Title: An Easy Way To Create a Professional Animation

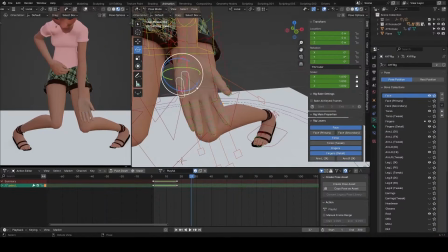24:56 So I'm trying to space out the fingers,
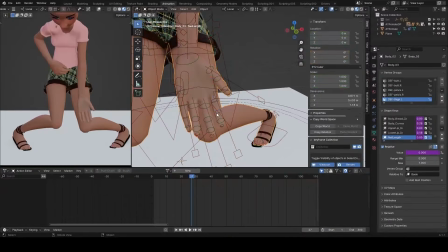25:01 but I don't want the spacing to be even, just to add a bit of dynamism to it.
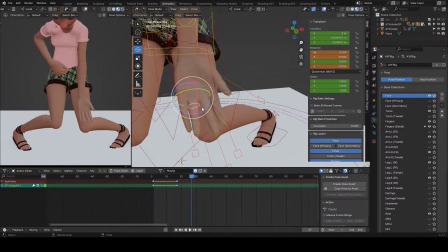25:08 so I don't want even spacing. And by the way, I love to tweak my fingers using the 15 controls of those fingers, because that gives me a whole lot of freedom to create any finger pose of my choice.
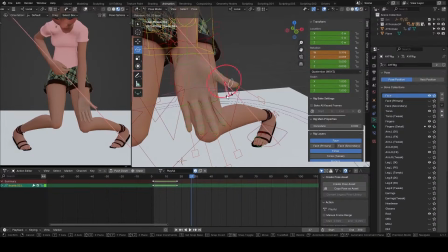25:29 So I'm just trying to call out the thumb a bit so it sticks out better.
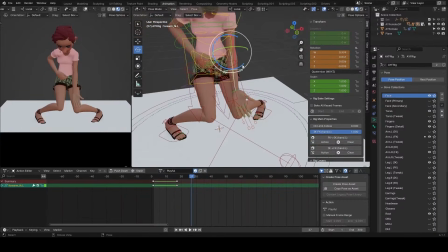25:37 Yeah, I think this is looking good for now.
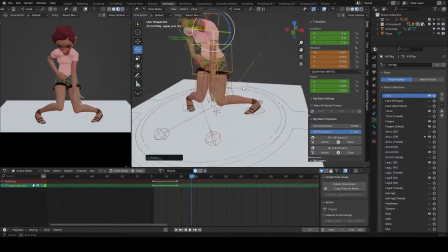25:43 We can come back and change any of these controls as we work on.
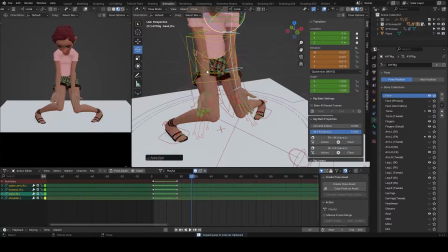25:53 So now I just want to select the controls of the left arm, and then Ctrl Shift V to flip to the left hand.
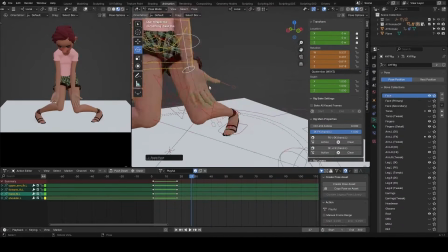26:03 So I'm copying from the right the character's left hand with Ctrl C, and I just flipped with Ctrl Shift V to the other side.
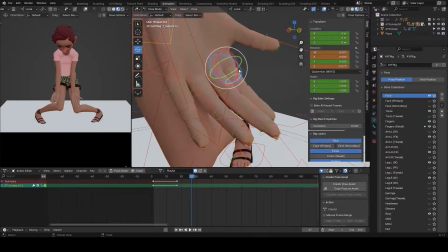26:11 And let me try and do the same thing for the fingers too.
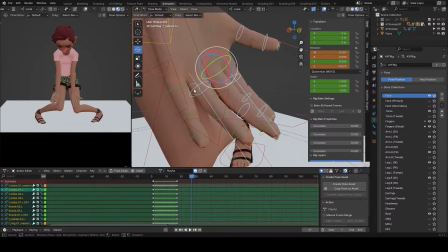26:16 Select all the finger controls and copy. But you know what, I think I should just tweak the character's right fingers from scratch instead of copying and pasting.
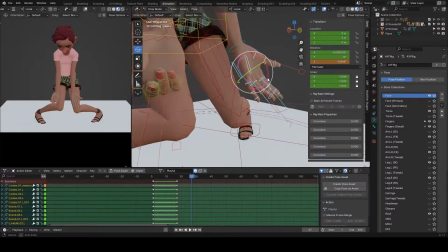26:32 Yeah, so I'm not going to do that. I want a bit of a dynamism as well.
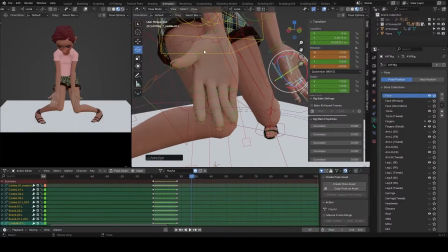26:40 So if I flip, everything's going to look the same, but okay, I can just tweak from there.
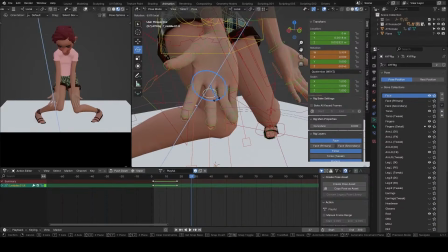26:49 So I flipped and then I tweaked.
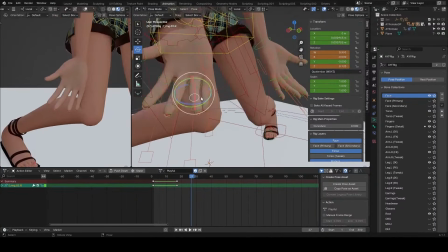26:53 So instead of wasting time starting from scratch again, of course I would have as well done that if I needed to.
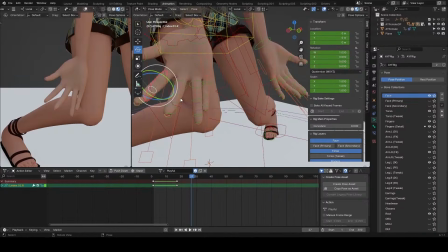27:06 So, but I want these to be very, very different from the character's left fingers.
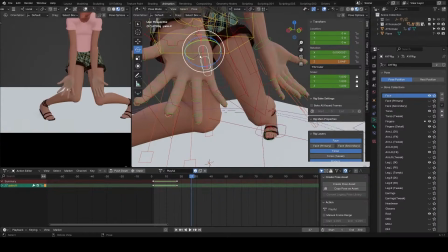27:17 So I'm just opening this a bit more.
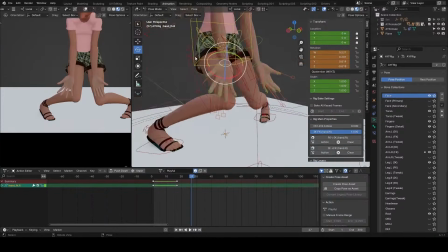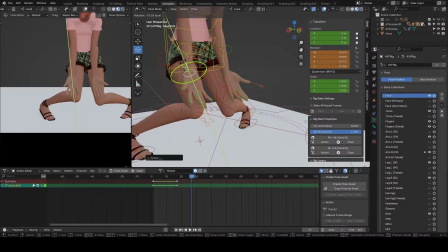27:27 Okay.
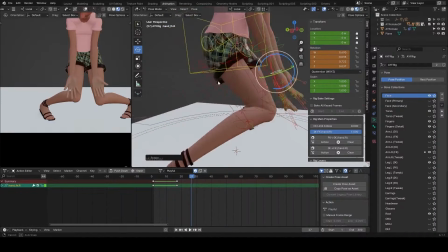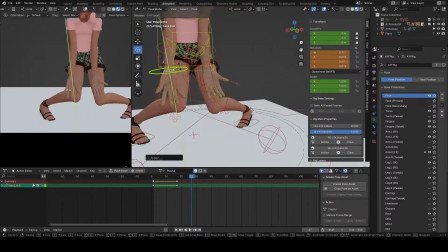27:34 Just tilt that a bit.
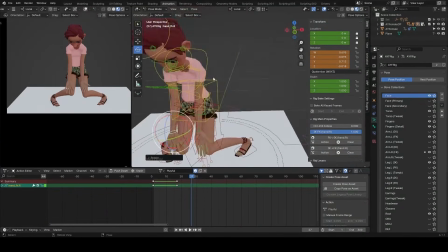27:38 And I'm looking at the character from a different angle, and I feel I need to bring the head up,
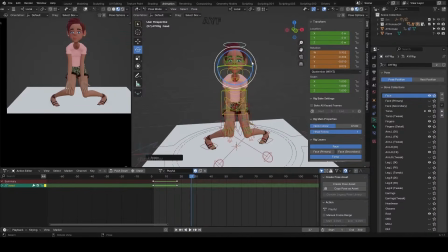27:48 because this pose is meant to be a silly pose, so bring that up a little bit.
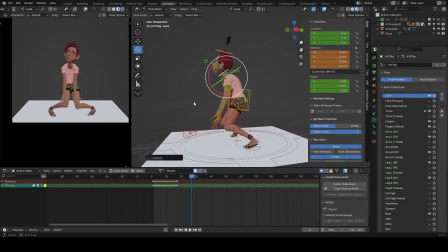28:00 And it seems like my character looks a
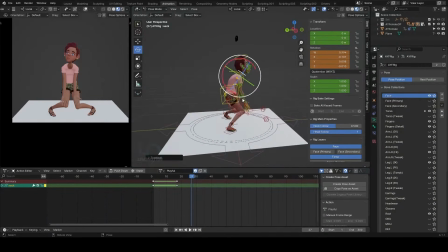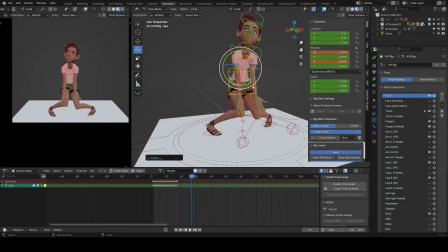28:09 bit rigid, so I just want to break things by adding a tilt to the hips,
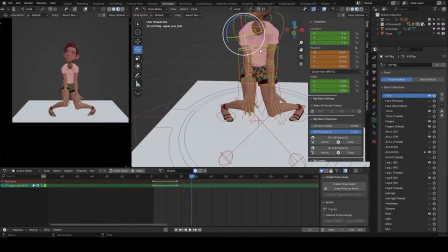28:15 counterbalance that with the chest, and of course, since my arms are in FK, I need to adjust that back to the position where
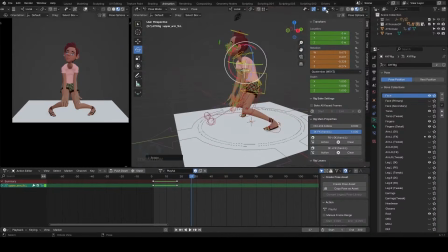28:24 it was initially. And you know, the chest would control FK arm, so that's why I needed to counter animate that.
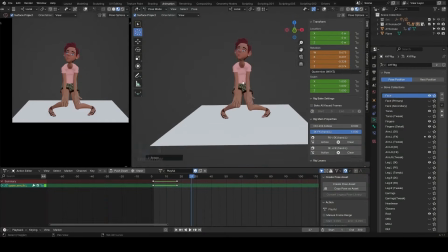28:32 Yes, so I think this looks good so far.
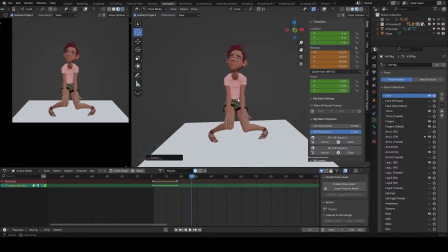28:37 I like what the silhouette is doing there. Okay. Just push the rotation and the x-axis a little bit.
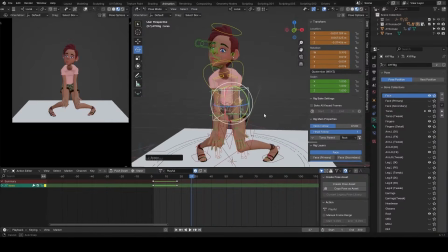28:59 So,